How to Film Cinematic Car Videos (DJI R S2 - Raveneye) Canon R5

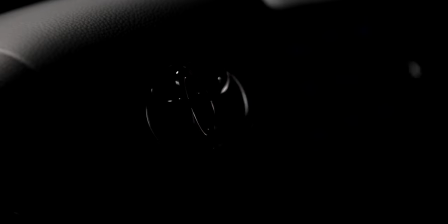18:29 was able to get shots with more compression i also got a few macro
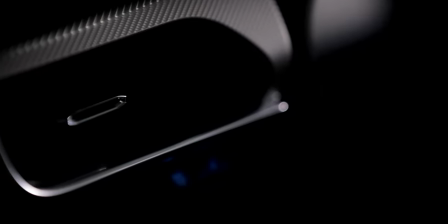18:34 shots for some of the details so you know when shooting a
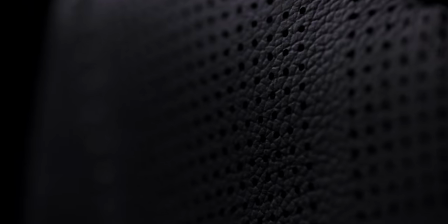18:39 course you know you you you have to highlight you know a the
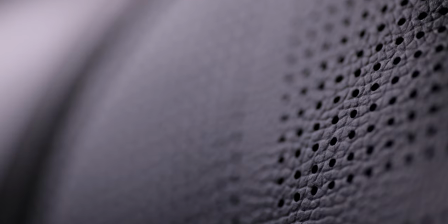18:44 features that you want to you know to use to showcase you know your product uh you gotta go you know with detail with close-ups we gotta get a lot of stuff a lot of shots so you are able to actually play around when you are imposed as far the drone shots i was shooting with
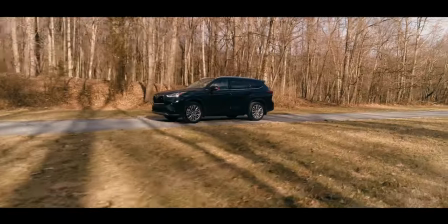19:03 the phantom 4 pro b2 you know and like i said you know
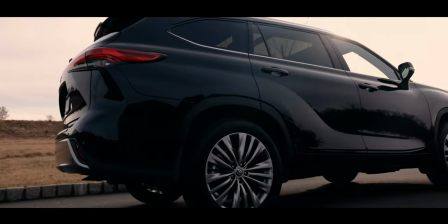19:07 i went to you know different locations trying to find you know the perfect spot for for this shoot
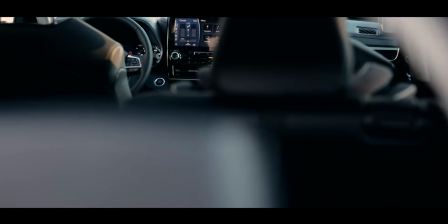19:15 you know a incorporating drone shots for for this type of a a you know car shoots
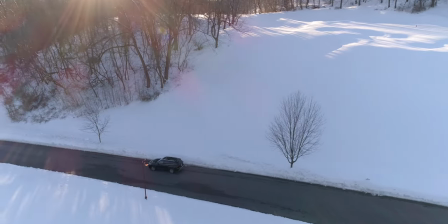19:24 is gonna be always a great option I wanted to at some point I wanted to do something where
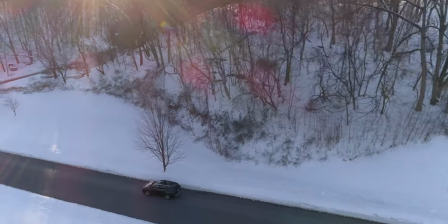19:33 I'm switching between different terrains you know like like winter time
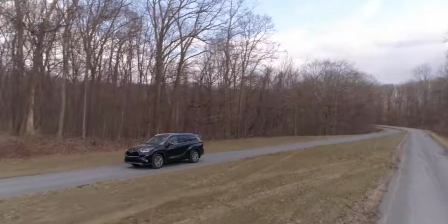19:39 with snow I wanted to switch it to a more rustic terrain
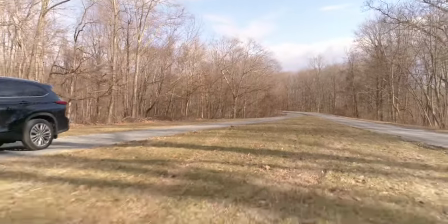19:46 like off-road stuff something like that but like I said you know the you know I just
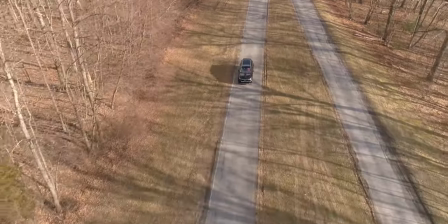19:52 didn't want it to stand a little more the shoot but that was kind of like the one of the ideas that I had at the beginning you know I wanted to
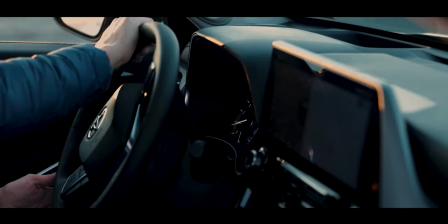20:03 change throughout the video with different settings with different
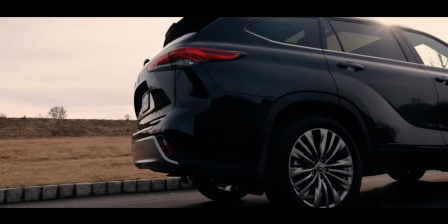20:10 locations showing different situations where the car is going to be able to
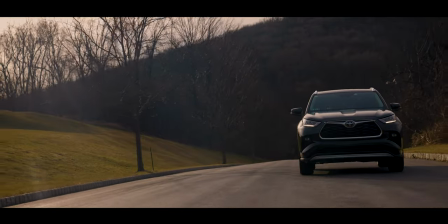20:15 perform and that's it guys that was pretty much everything that i did you know
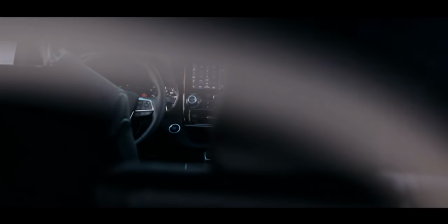20:21 to get this done so let me just show you real quick the final results uh remember guys if you haven't subscribed yet uh make sure to subscribe comment down below let me know if you guys want to see you know uh something specifically if you guys have a question if you guys have anything to say you know just comment down below be happy to to give out to this guy again thank you so much for watching and i see you guys in the next video